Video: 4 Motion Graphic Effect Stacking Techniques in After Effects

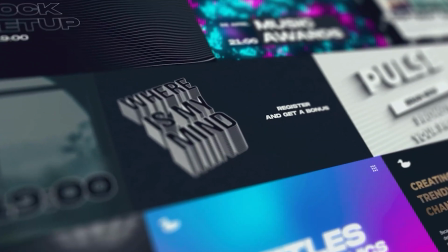Before we move on, as you know, creating motion graphics from scratch takes so much time and it's just challenging.
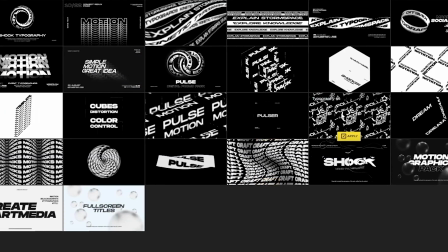To help you get work done in under a minute, we have produced over 10,000 templates for After Effects and Premiere Pro.
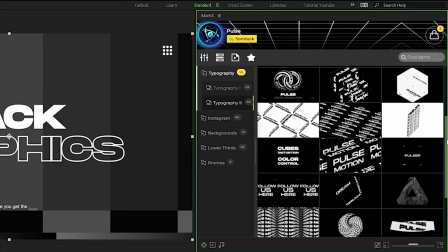For example, in our Pulse Pack, you can preview these really cool templates and then apply them to your project.
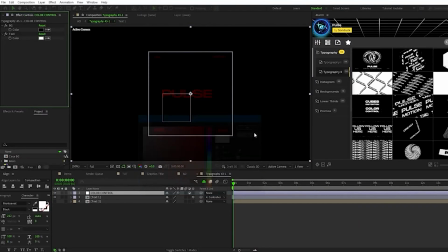From there, you can change the settings to your needs and bam, another project complete.
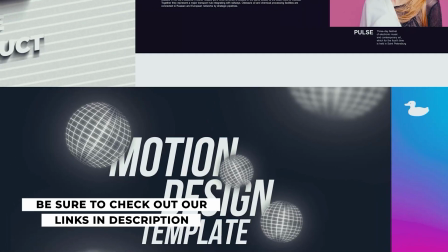To see all of our templates and start saving time right now, be sure to check our links below.
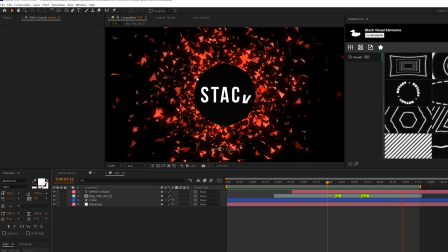Alrighty, so let's go ahead and make this scene stand out with a series of effects that we'll use with adjustment layer.
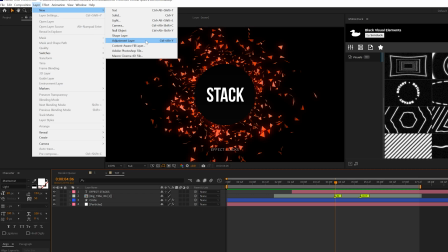So go to layer, new adjustment layer, go ahead and remember that keyboard shortcut. And in this first one, we'll call this optics.
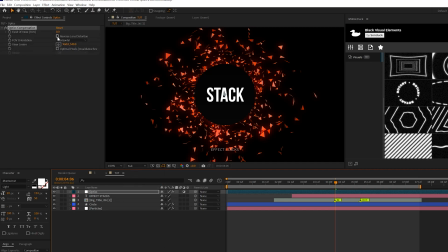So let's go to effect, distort, and we'll grab optics compensation. We'll check on reverse lens distortion and set this up to like 110 to field of view.
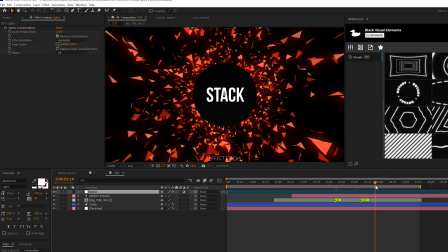And this will help distort the edges of the composition. It's gonna look a lot different and I think really cool. So one thing I don't like about this is it's affecting the bottom title here. So to fix this, I'm just gonna go ahead and drag this adjustment layer underneath that title right there. And we'll help that stand out a little bit later. So it's pretty cool.
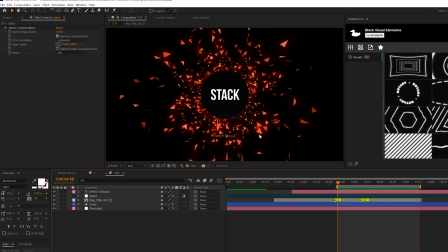So as you can see, it's not pulling in the center of the composition, but as you get towards the edges, it just feels like things get warped and, you know, it has a nice look to it. Now, another thing I like to add to this is a nice blur. So we'll go ahead and create another adjustment layer.
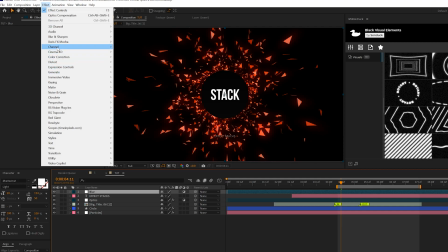We'll call it blur. And then we'll go to effect, blur and sharpen. And we're gonna grab my favorite blur effect, which is the camera lens blur.
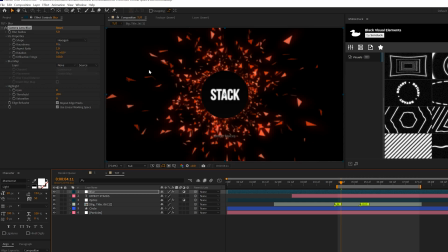And there's multiple ways to use this effect. So like how I like to use this in a very fast way is just grab the ellipse tool and from the center,
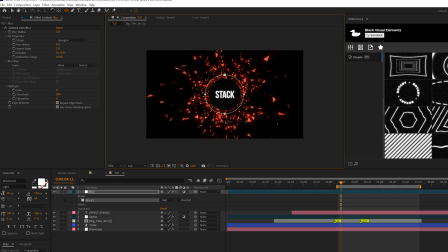we'll hold down shift and control on our keyboard. This will allow us to draw out a mask from the center of our composition, kind of like this.
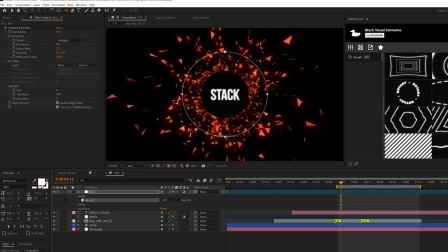And if with the mask selected right here, you can align the mask in the center of your composition, which is a smart thing to do. But once you have your mask created, we'll come here to subtract and, you know, already it's gonna create a nice blur effect around the edges.
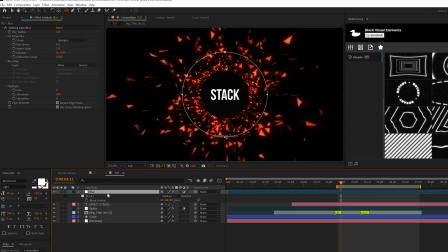Now, one thing we can do and we should do is to F on keyboard for mask feather and feather this out. So maybe like 200, you know, anywhere where it's gonna start to look smooth. You know, so that looks pretty cool. We can increase the blur radius here to like try 10 real quick and it's gonna be way more intense.
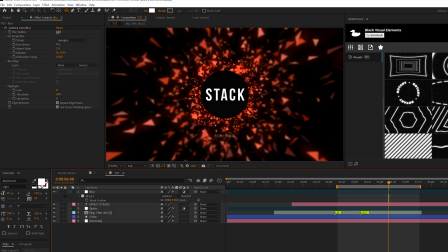So it's really up to you where you wanna put that setting. I might just go to 8, maybe bring that down by a little bit. You know, somewhere to find a nice, you know, fine line where this is gonna work. All right, so the next thing I wanna do is be able to control the lighting of this scene.
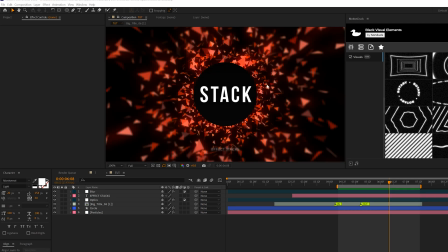So right now our eyes are focused towards the center of the composition because of this circle.
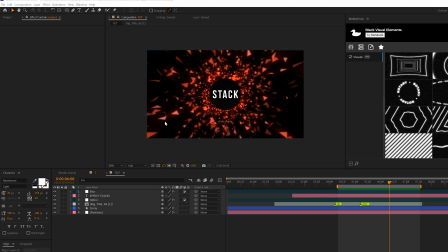And I think the blur effects and the optics help with that. However, there are some bright elements appearing around the edges of our comp, which I think is a little bit distracting. It's kind of cool, but it's optional. All this stuff is optional.
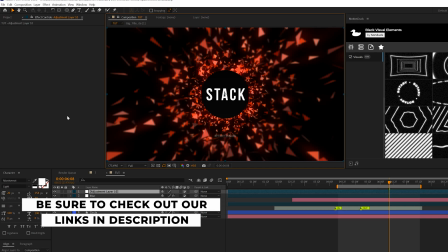So first thing we'll do is create another adjustment layer and then we'll go to effect, perspective, and we're gonna grab CC spotlight.
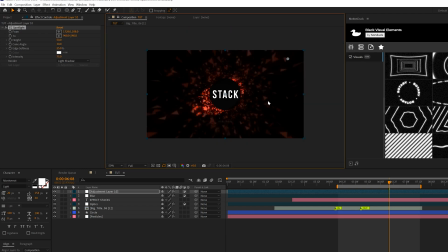And I do really like this effect because it does control, you know, the lighting of the scene in a very easy way, in a unique way specifically. So by default, you get two anchor points with this effect. You get one here in the corner and one here in the center. So we can like move this one over and you see the lighting changes. And we can move the other anchor point up even higher.
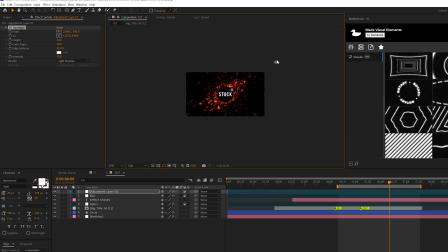And that's gonna help, you know, increase the scope of this spotlight effect. Now, one thing I wanna do with this is make sure that the edge softness is set up to like 100%. So it's very subtle.
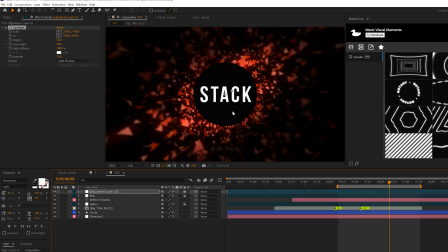Feel free to adjust the anchor points as you see fit, but right now we're definitely gonna be focused in on the center of this effect. And keep in mind, you might not want these effects to be affecting any of the other titles like down here. I'm gonna go ahead and bring this underneath our title so we can still see that.
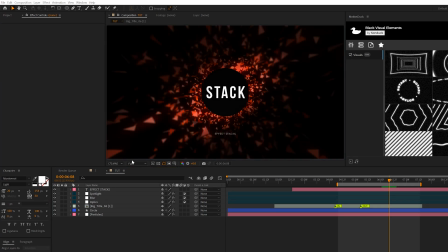So the next effect I'm gonna throw in here is something I use in all my tutorials, which is the noise effect, but I'm gonna show you how to properly use this to help create some more detail. But once again, it's up to you if you wanna use this. So go ahead and create yourself an adjustment layer. We'll go to effect, noise and grain, and we'll add noise to this.
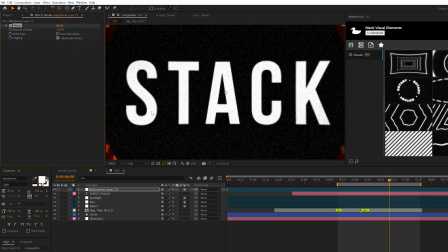We'll set this up to 12% and uncheck use color noise. So by default, you have to zoom in and kind of see the texture that you get from this.
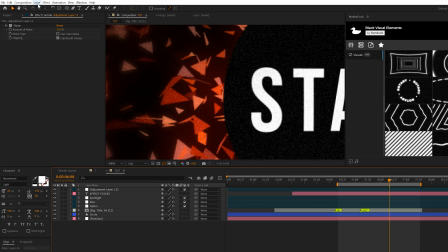But another way to make this pop is go ahead and create yourself a new solid.
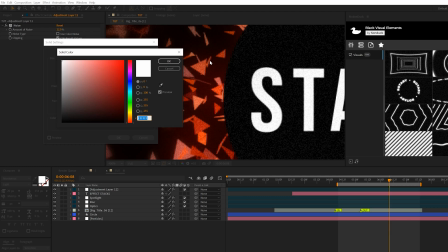And we want to keep the darkness of the background, but don't make it pure black. Make it just a very, very dark gray to where it is still going to appear black.
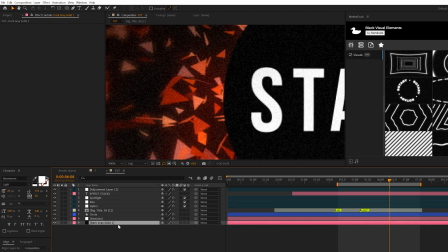But we put this underneath everything. You're gonna get way more texture from that noise effect.
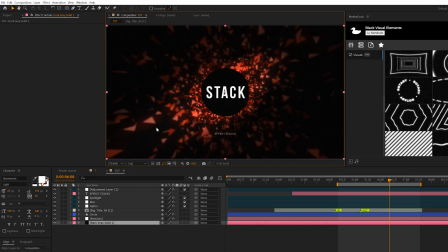And that's gonna help make things stand out even more with that noise and that very dark background, which isn't pure black.
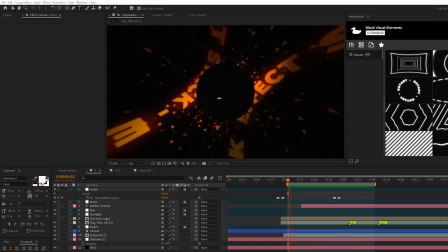So now I wanna show you how cool it can be to add another element to your scene underneath all the effects that we created, like this rotating title here.
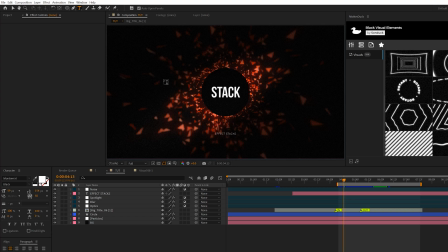So we'll grab the textile tool and we'll type out a title.
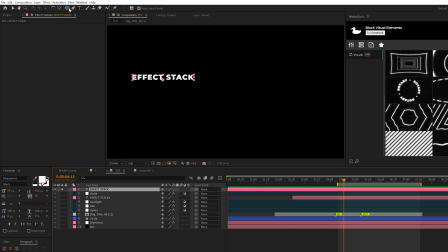All right, so if your title typed out here, I'm just gonna solo this for a second. We'll come here and grab the ellipse tool and make sure your layer is selected.
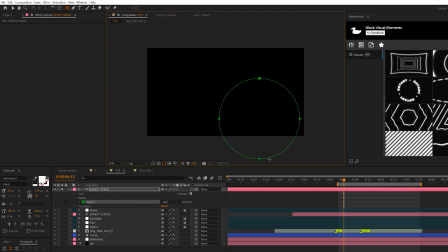And we're gonna draw out a circle, you know, like this, right? It's gonna be this mask. And we'll come here to the text layer. We'll come here to path options, set this to mask one. And we can grab our mask and make sure this is kind of like in the center of our composition like so. All right, so we can see that our title is right here on our mask.
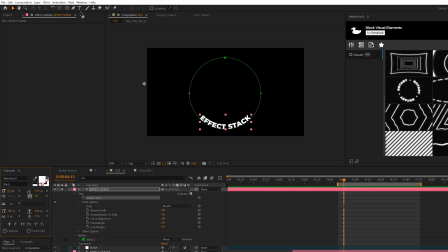What we can do is make our title a little bit bigger, you know, make it stand out. And we can come here and just type out the title several different times. So we'll just paste it in there, do like a minus key. And you know, that should be good.
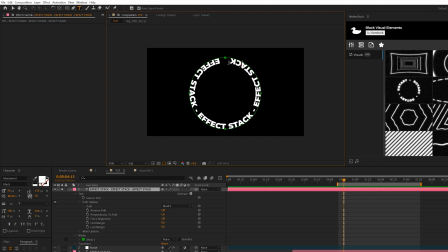We'll do 3 copies of this and we'll just put a minus there at the end. So you'll have to adjust the character settings here to kind of make this fit perfectly. But essentially what I wanna do. And then what we can do is make sure we control double click the pan behind tool to make sure the anchor point is in the center of the composition.
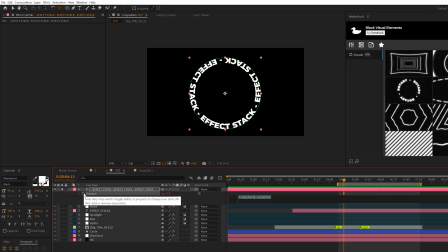And we hit R on keyboard for rotation. Alt click the stopwatch and type in time, asterisk, I don't know, 20, 30, 40. That'll just be how fast that this will spin. So we'll do time asterisk 30. And, you know, that's cool. Then, you know, what we can do is unsolo this layer. We can put this in a different spot of our composition.
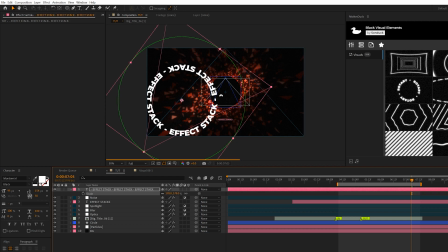So perhaps I'm gonna go ahead and scale this by hitting S on my keyboard for scale and just make this a little bit larger and just adjust where I'm gonna wanna put this. All right, and that should be fine. I'm gonna go ahead and bring this layer and put it underneath everything, except for maybe the particles.
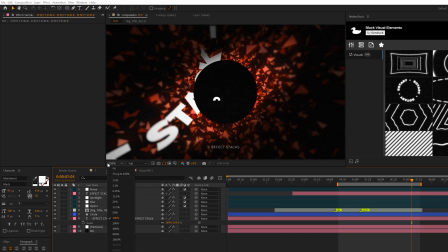And nice, that takes the form of this composition. Now what I wanna do is go to Effect,
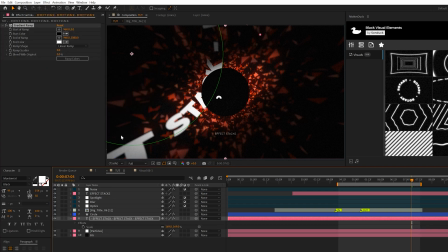Generate, and maybe grab a gradient ramp with this and set our end color
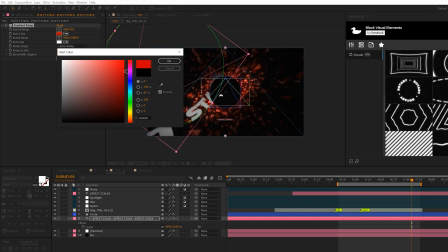to match the color scheme of our composition.
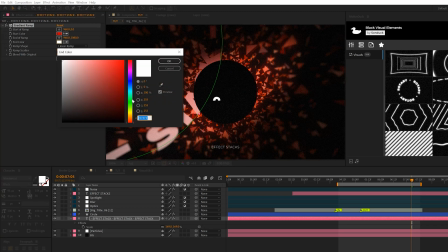So like nice red, grab the other color here and set this to like a nice orange.
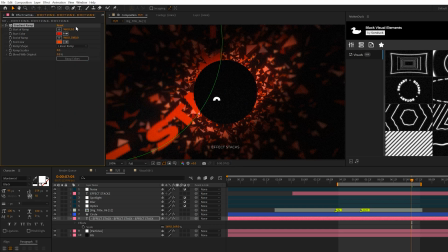So around that nice palette. We can go ahead and revisit this in a second, but I like to go to Effect, Stylize, and grab Glow. And we'll set the glow radius to, let's say, 90, and the glow intensity is like 2.5. And then we'll set the glow threshold up to like 100%. This will kind of help the glow blend in there a little better.
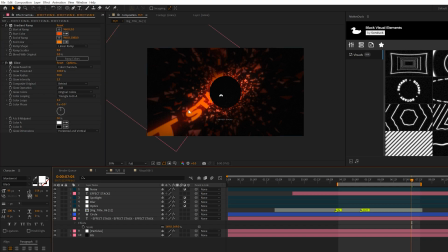And now we have a cool element that's been put into our scene. We can take this text layer that we created, duplicate it by going to Edit, Duplicate. And we can just move this over to the other side of our composition. And with some final positioning adjustments, here's what we have.
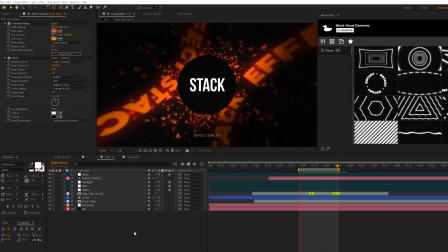Everything's really coming together. You see just adding some random elements underneath all those effects can really make the scene pop. Now, the last thing I want to talk about is just an overall, you know, color effect to your scene. So you can add like flickering, you can add camera shake. There's a lot of things you can do to this.
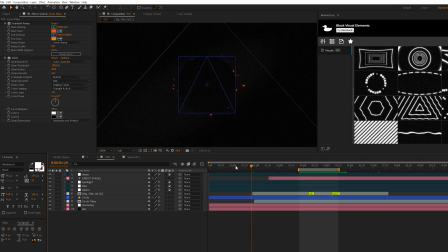But I want to add just a creative element in here that's going to, you know, fit the theme of our project.
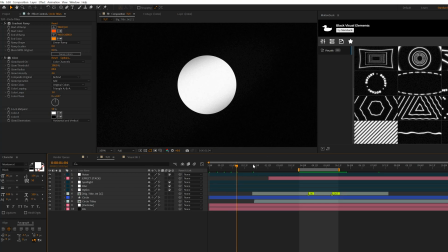So as you remember, this circle is a little flicker. So we'll go ahead and create ourselves an adjustment layer.
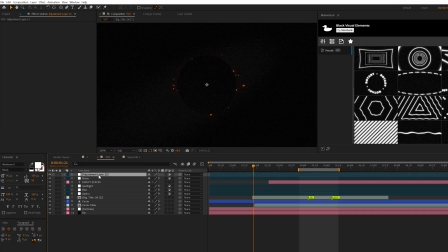And this can be used to help tie in different types of elements to your scene. So for example, we come here to Effect, Channel, and we grab Invert, right?
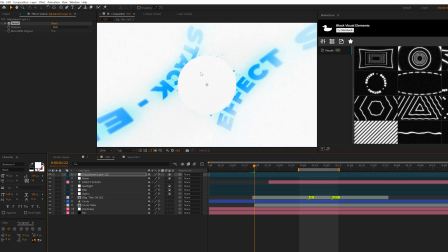Say we want to reveal that back circle title in at, say, this moment, and we want to use the Invert effect to make that happen. So for example, we'll come here to our adjustment layer. We'll add a keyframe for invert. We'll move forward or back by a couple of frames and set this up to 100%.
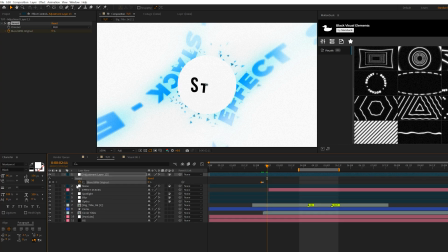And then we'll have this invert effect be up for a second. And then we'll hit U on keyboard, bring the keyframes, add keyframe, move forward by one frame and set up to 100%.